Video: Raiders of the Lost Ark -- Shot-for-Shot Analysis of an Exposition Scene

Today we're going to look at a scene from Raiders of the Lost Ark. This is a very simple scene done very complexly. I'm going to analyze this shot by shot. I'll be in the bottom right hand corner. We're going to have a ton of fun as we look at the complexities of this brief scene from the movie. Stay tuned.
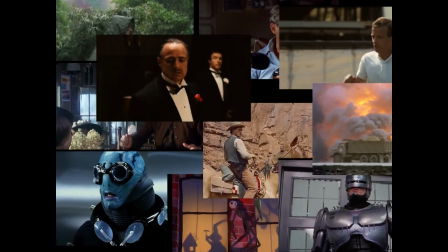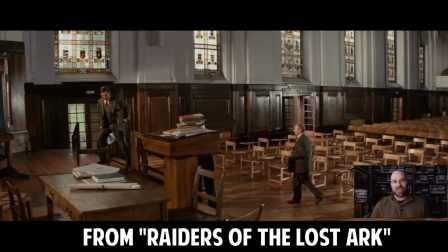Here I am in the bottom right hand corner of the screen. We're going to look at this scene from early in the Raiders of the Lost Ark movie, shot for shot. And I'm going to pause the video every few seconds just to give you some ideas of what's going on and why what we're seeing is important.
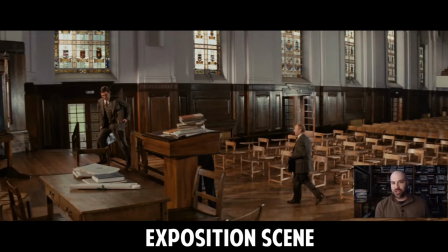This scene is what's called an exposition scene. Here the characters are just going to talk to each other, revealing the plot, not just to each other, but to us, the audience. We're going to learn a little bit more about the story, the goals of the story, and why the characters would be motivated in this movie to do what they're doing.
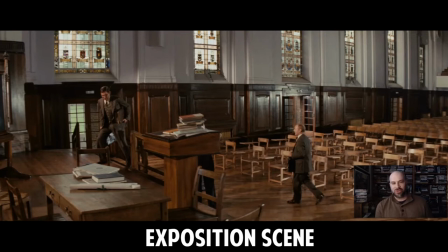Usually exposition scenes are done quickly or differently than what you'll see here. Here the characters just sit down and talk to each other. And they even have a lecture hall with a chalkboard, a teaching moment, and that can be actually kind of boring in a movie.
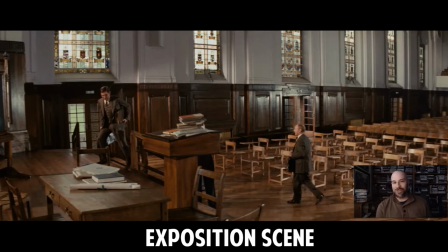Who wants to sit and watch a teacher at a chalkboard talking endlessly? Well, this scene tries to solve that problem by making everything dynamic. Placement of the characters, the editing, the settings, and the props all add something to the scene that make it lively and interesting much more so than it would be if you just had over-the-shoulder shot,
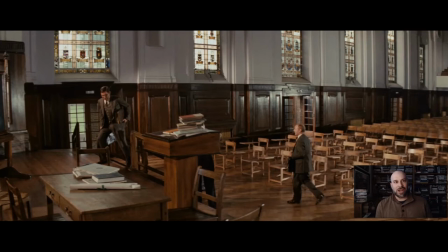over-the-shoulder shot, and cutting back and forth to each one. So here's the scenario. Over here, you've got Indiana Jones being a professor right now. In his hands, he's got a book. Here is his dean or provost, somebody who's the head of the college. They're going into a lecture hall to talk to government officials.
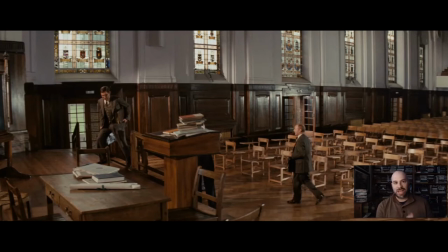The government officials are going to reveal something to them and try to get Indiana Jones to do something for the federal government. This, of course, is taking place right prior to World War II or the U.S.'s entry into World War II, and the Nazis are doing something in Egypt, trying to unearth the Ark of the Covenant in order to rule the world somehow.
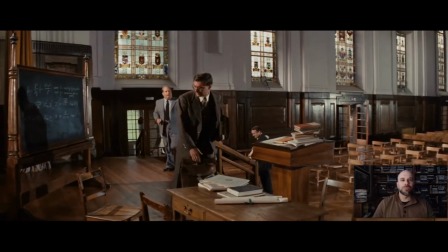Have you? Professor of archaeology, expert on the occult, and, uh, how does one say it?
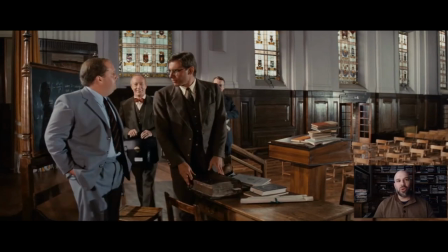Obtainer of rare antiquities.
All right, they're talking a lot, but we can almost ignore the talking and watch what's happening and understand what's going on. Now, first thing that happened is this book was set down so loudly that it echoed throughout this lecture hall. The book is of primary importance. And why was it set down like that?
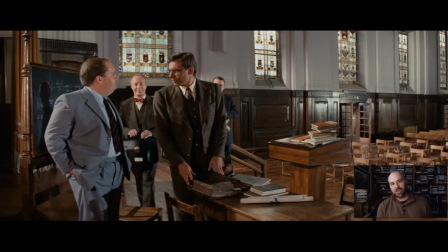Because later in the scene, the whole thing, the Ark of the Covenant picture is going to be revealed to these men. They're going to understand what it is when they open up the book. So in about three minutes, you're going to see that book open up in three minutes in terms of the movie time. But it will also be prominently featured in the shots.
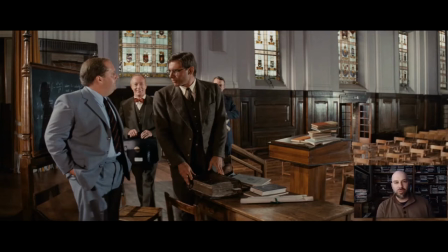In fact, this book, it would not be noticed by ordinary moviegoers until the moment they open it, right? But really, it's been there the whole time, making noise and setting the frame so that you can be prepared for the moment when they open it. Oh, and by the way, who has secret government meetings in a gigantic, echoey lecture hall?
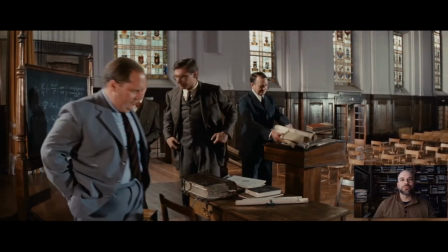I guess these guys do.
One way of saying it, why don't you sit down? You'll be more comfortable. Thank you. Yes, you're a man of many talents.
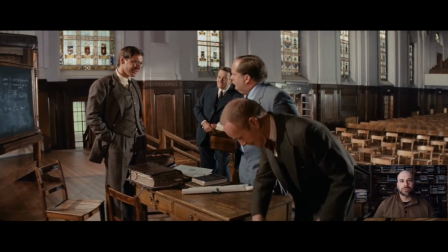you studied under professor ravenwood at the university of chicago yes i did
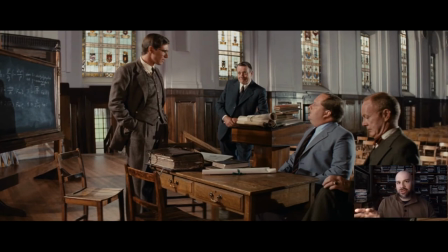notice a little camera move downward there now these characters are separated into pairs you've got the college people over here separated by the tables and the podium and this stuff and then the government guys sitting down over here that's important
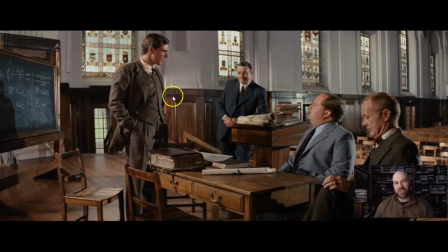information for us to see that the indiana jones crew is going to be different in desires and mission and purpose in the government agents. In fact, as you know if you've seen this movie, the government, the federal government, isn't all that great here. They're after the Ark of the Covenant for their own reasons. You got Jones going after the Ark because it's a precious artifact.
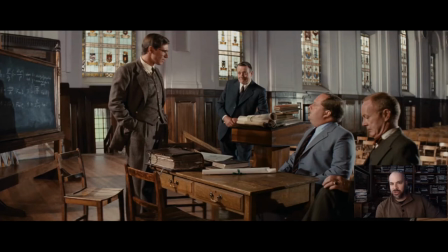It's of great historical value. You got the federal government wanting it to keep it their secret, maybe their secret weapon eventually. And then you got the Nazis trying to use it to rule the world. Jones is working with the federal government, but he's not.